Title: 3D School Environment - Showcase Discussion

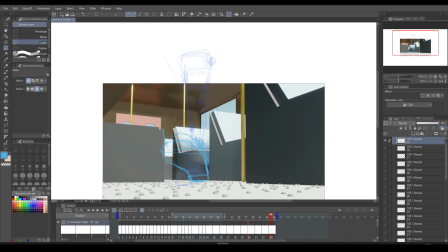[24:44]
And I'm working in my 2D platform. As you can see, I'm drawing off of the 3D plane and going onto a normal canvas. and that's because the 3D situation is
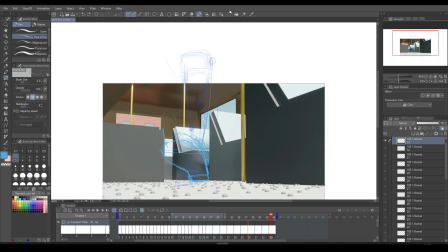[24:57]
it's on my 2D surface, which means it's become flat. It's no different to a JPEG image or PNG. And so this is what I'm working on. And when I'm done, when I've finished drawing my character walk,
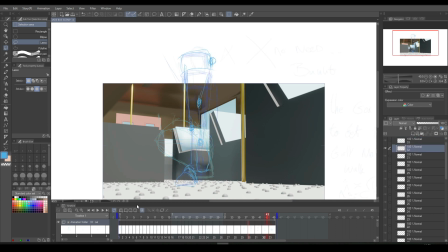[25:14]
and I've flatted her out and I've drawn her, I've finished her, and then the idea is to take a minute to sit down and look at it and say to myself, yeah, now this looks like a finished piece of work. As in it like a duo.
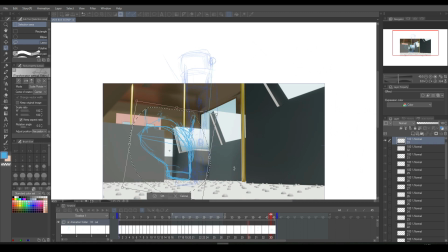[25:30]
They both slot together perfectly fine, and you wouldn't say, no, this stands out too much, or no, that stands out too much, or I can see the 2D from the 3D, or I can see the 3D from the 2D. And that's not what I want. The idea is to create 2D and 3D and make it look like one source.
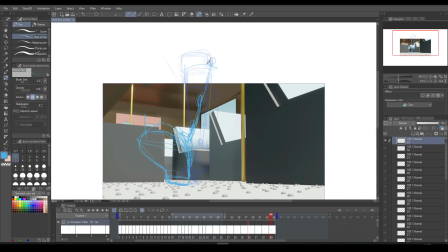[25:49]
Do you know what I mean? And that's the goal. And I believe it's something that I can do, hence why I'm doing it.
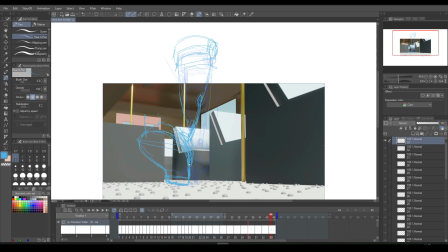[26:06]
But and I've got quite a bit of time on this video because I will go on to talk. One thing that I think I have done in this scene, or in this clip here that you can see me working on at the moment, is, which I might implement it on the do-over,
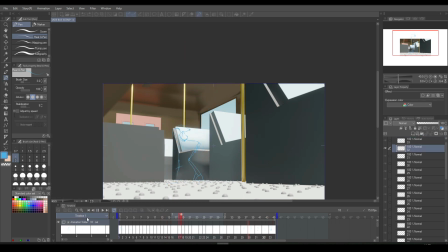[26:25]
the cover coat, is the perspective on this shoe here. It needs to be slightly distorted. As you can see, there's no distortion at the moment, and I think that distortion would start around here, that heel.
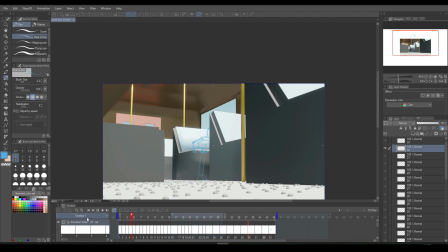[26:44]
I believe you might see this if I move my mouse on the screen. This heel down here, it needs to be a lot smaller, as this bit comes a lot bigger,
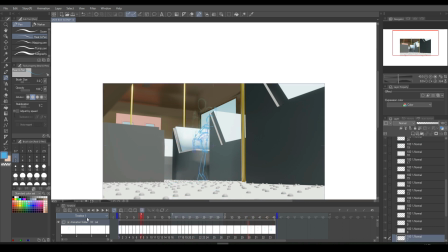[26:55]
in order to give that distortion effect, that kind of, I call it that fisheye effect. Yeah, I think that's what that needs.
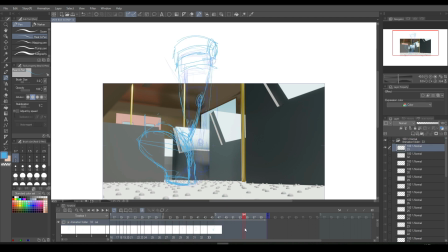[27:09]
It is something that I probably will do, not now, because we're running the video and I'm spending time talking to you guys. Yeah. So yeah, I think it needs that distortion.
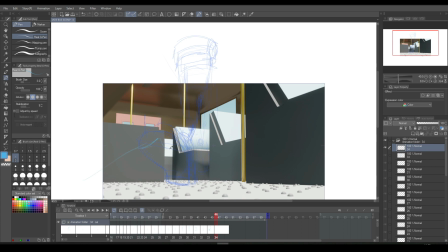[27:24]
Another thing that I'm really satisfied with is over here, when she gets up off that chair, the way she bends into her back. Like, because she's, about 13? I ain't really just figured out her age yet, but I'm guessing she's about anywhere from 10 to 13 at this stage anyway, because it's a coming of age anime.
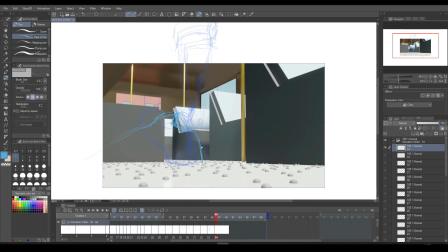[27:44]
But she bends into her back and she gets up, like, as you can see there. Then when she touches the chair to bend down to pick up whatever it is she's going to pick up, it's her posture as well. I had to catch that posture. It's something I'm going to try and bring out when I give it the finish over, but I'm not sure if I'll be able to catch it as great as I would like.
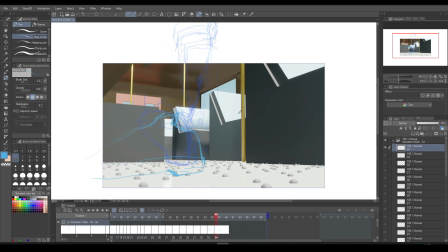[28:04]
It's tricky. And then I'm going to have come walking to the screen like this.
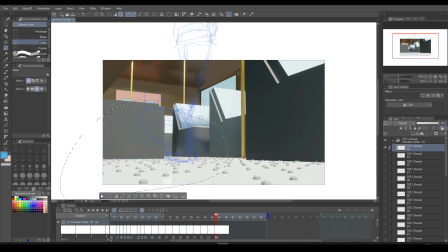[28:10]
So there's two things I want to try and work on. I want to try and keep that whole feminine touch to her. I began to exaggerate it a bit more when I saw exactly how the turnout began to look,
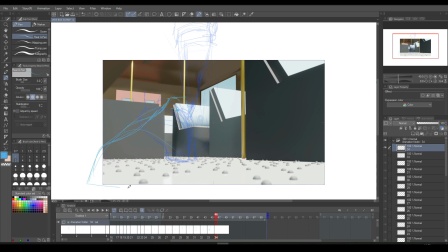[28:24]
because I was scribbling it all down at first because I just wanted to get that idea out of my head before I started switching over and thinking about something else. And so I was just scribbling it down, and as I scribbled down, I started seeing the line that made it look really feminine. So I can confess again that it was not 100% intentional.
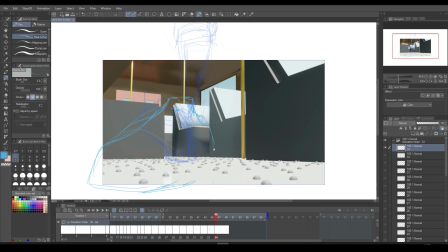[28:43]
But it was something that I actually fell into, and I actually liked the lines, and I said, I'm going to keep that line.